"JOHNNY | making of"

My widząc jakie było hospicjum w Płucku staraliśmy się znaleźć miejsce,
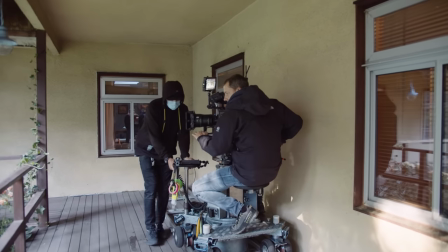[16:56]
które będzie miało tego ducha i będzie wyglądało mniej niż klasyczne hospicjum, a bardziej jak taki wspaniały hotel.
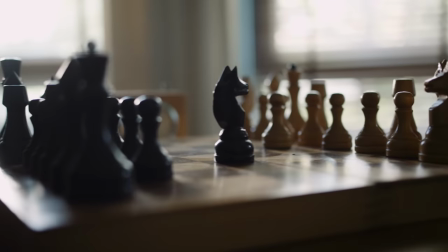[17:03]
My lubimy używać tego stwierdzenia, że to jest taki przedsionek nieba. Oczywiście jak wyszliśmy, to to była ruina i trzeba było tutaj mocno się nagłówkować,
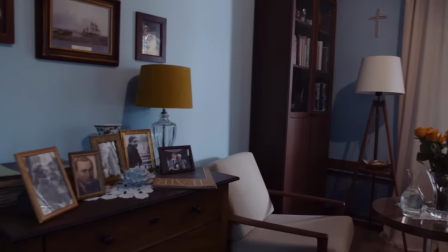[17:11]
jak z tego zrobić ten hotel, no i tutaj wielkie chapeau bar w stronę Karoliny, bo pamiętam jak tu wczoraj przyjechałem,
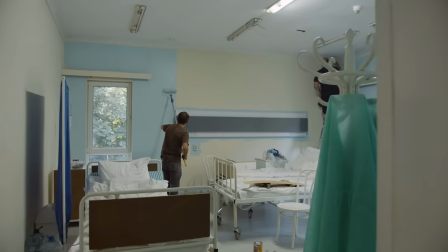[17:17]
to ja nie należę do tych, co się łatwo wzruszają, ale rzeczywiście jak przespacerowałem się i Karolina mi tak opowiadała o wszystkim,
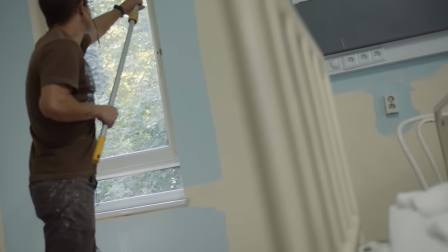[17:23]
to miałem te łzy wzruszenia, że kurczę, tyle pracy ktoś w to włożył i to wygląda. Meble. Meble wybieraliśmy takie w stylu skandynawskim, żeby było elegancko.
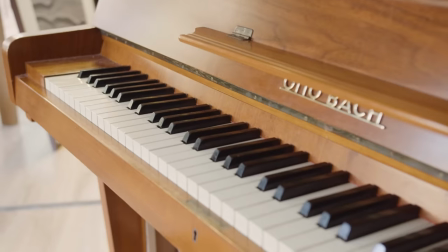[17:36]
No i ta kolorystyka ciepłego z błękitem.
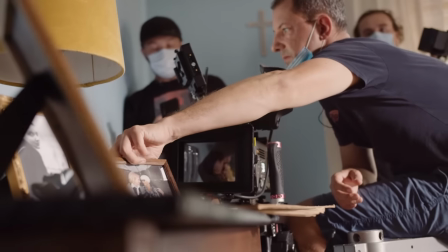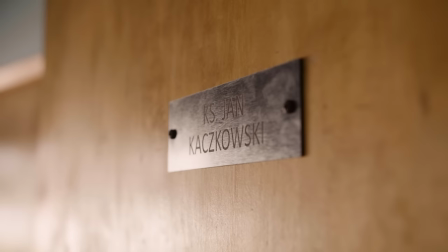[17:48]
Pokój Jana. To jest bardzo istotne miejsce w filmie.
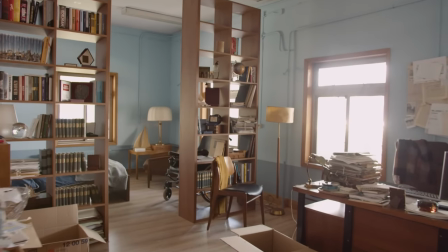[17:53]
Natomiast tutaj chcieliśmy stworzyć takie miejsce trochę bałaganu, a trochę takiego zapracowania.
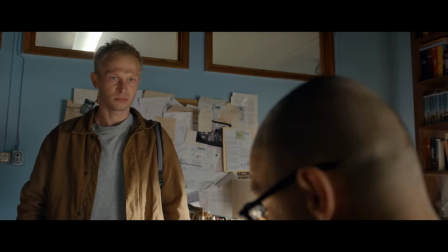[17:59]
Do wykreowania tego wnętrza zainspirowało nas spotkanie z rodziną, która też bardzo wiele nam opowiedziała o Janie.
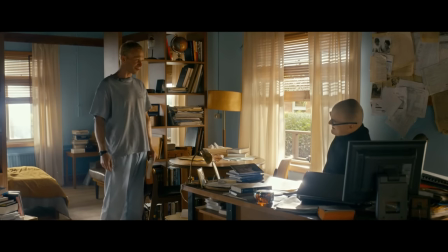[18:06]
Tworząc to wnętrze gdzieś tam wiedziałam, że to jest postać nietuzinkowa i cały ten klimat i wnętrza i całego hospicjum to
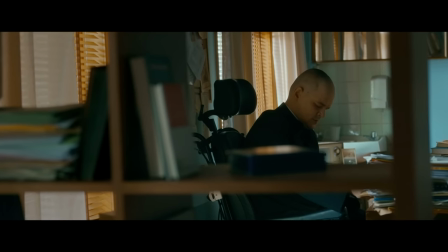[18:15]
jest tak naprawdę wykreowane dzięki opowieściom wszystkich przyjaciół i rodziny Jana. To jest takie miejsce, w którym ci ludzie żyją i to trzeba pokazać życie, nie śmierć, tylko życie, że to życie cały czas jest i ono jest codziennie.
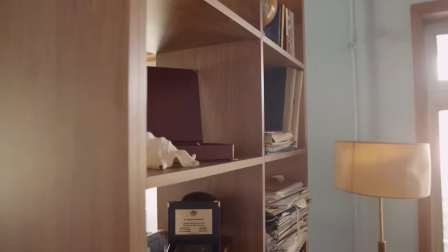[18:29]
Trochę było tak, że powiedziałam, sprzedam duszę, ale załatwcie mi nagrody Jana, bo chciałam pokazać prawdziwe nagrody Jana,
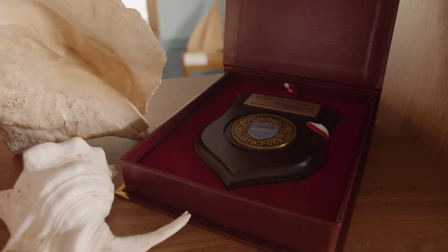[18:36]
nie jakieś odwzorowywane i kreowane po prostu znikąd, tylko to są naprawdę rzeczy, którymi Jan został nagrodzony.
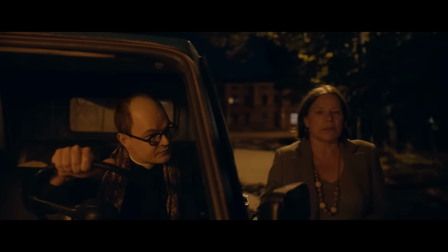[18:42]
Cała postać Jana opiera się na takich eleganckich szalach, które specjalnie wyszukiwałam, długo spędziłam na tym czas, żeby znaleźć takie idealne, które też on miał. Albo na przykład to, że na Woodstocku miał glany, albo to, że chcieliśmy pogrubić naszego aktora, więc mamy specjalny uszyt, taki kostium pod spodem, żeby Dawid zawsze był jakby większy.
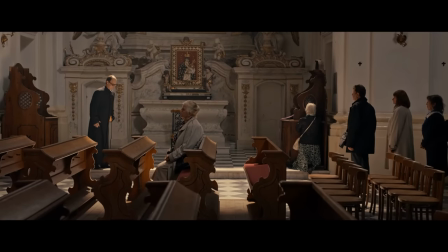[19:04]
Albo to, że też, żeby Dawidowi lepiej się kulało, tak jak ksiądz Jankeczkowski kulał, no to też jakby musieliśmy te buty dopasować do niego. Ja Daniela strasznie, mogę powiedzieć, że tak go pokochałem, że jest bardzo profesjonalny, spokojny, bardzo dba o aktorów, słucha ludzi. Mam wrażenie, że czujemy podobnie.
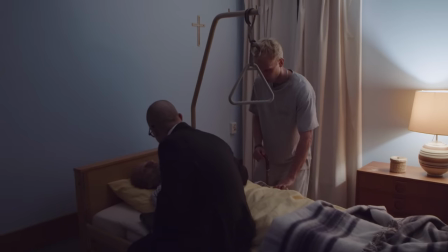[19:33]
W ramach tak zwanych praktyk wolontaryjnych trafiłem w kolejne hospicja i jest to coś takiego, pierwsze wejście do hospicjum,
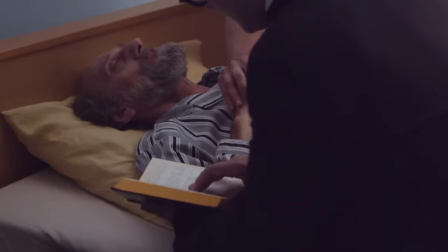[19:41]
poczucie tego zapachu, zapachu, zobaczenie tych ludzi, tam są ludzie bardzo, bardzo w ciężkim stanie.
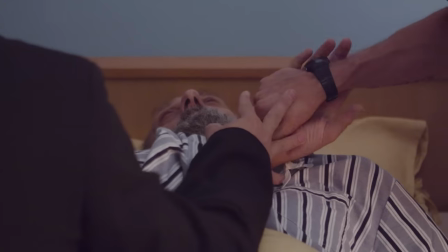[19:46]
Ta pani uprzedziła mnie, że codziennie dwie osoby umierają, czyli mam się spodziewać, że coś takiego się wydarzy.
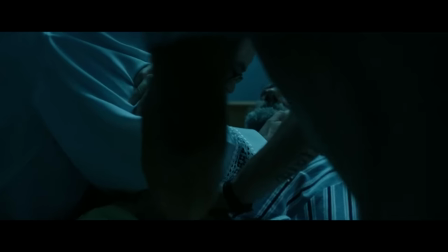[19:52]
I to też był taki dzień, że też zobaczyłem tą śmierć, tak naprawdę pierwszy raz w życiu zobaczyłem śmierć.
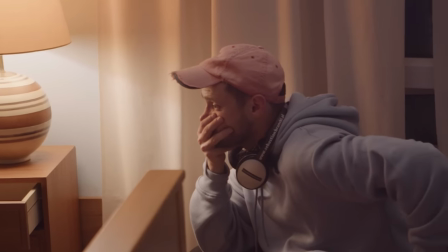[19:59]
I potem potrzebowałam takiego tygodnia, żeby się ponownie pojawić i pamiętam, że już kolejne razy były takie łatwiejsze, bo nagle pojawił się humor, nagle pojawia się rozmowa, nagle zobaczyłem ci pacjenci już byli inni po tygodniu, już mnóstwo było nowych osób. Podziwiałem tych ludzi, którzy tam pracują i są bardzo twardzi psychicznie,
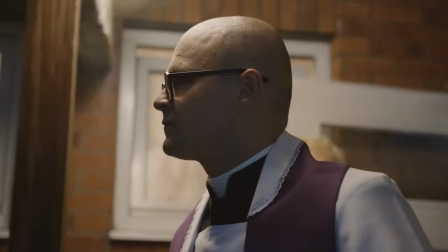[20:18]
oni dotykają śmierci codziennie i dają sobie z nią radę.
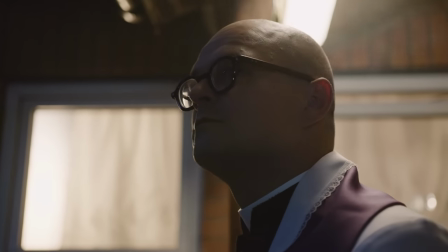[20:24]
Gdzieś tutaj będę się pewnie wspomagał tym pamięcią emocjonalną z tego hospicjum,
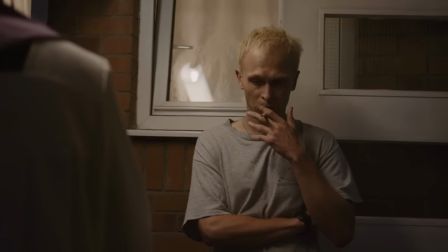[20:29]
gdzieś to jest ten stan, który będę starał się złapać z hospicjum, hospicjum, który łapałem jako wolontariusz.
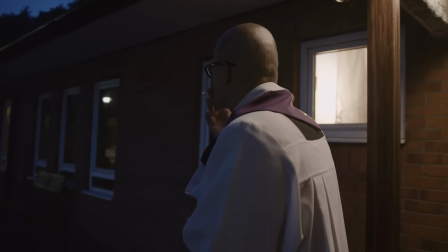[20:36]
Trzeba się jakby dorośle na to spojrzeć, że śmierć jest i nas spotka i każdy z nas umiera sam i trzeba umieć pozwolić komuś odejść, jak ktoś cierpi.
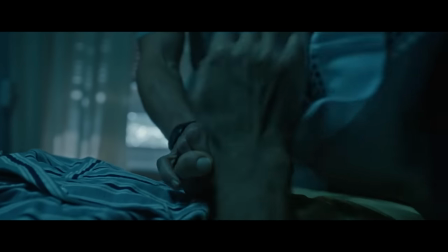[20:44]
Tego mnie to nauczyło.
O, proszę, Patryk, trzyma Pana za rękę i kocha, kocha, kocha Pana bardzo mocno.
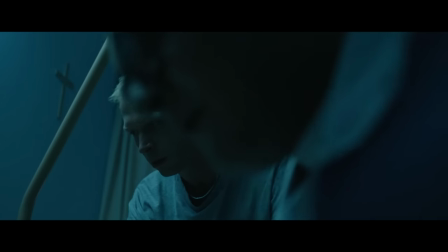[20:53] Patryk, powiedz, że kochasz Pana Rzefa. Kocham Pana.
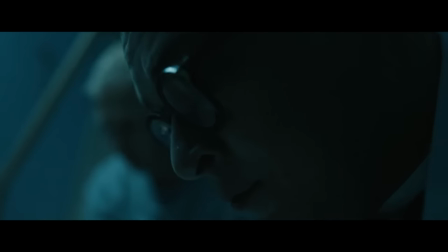[20:59] Módlmy się.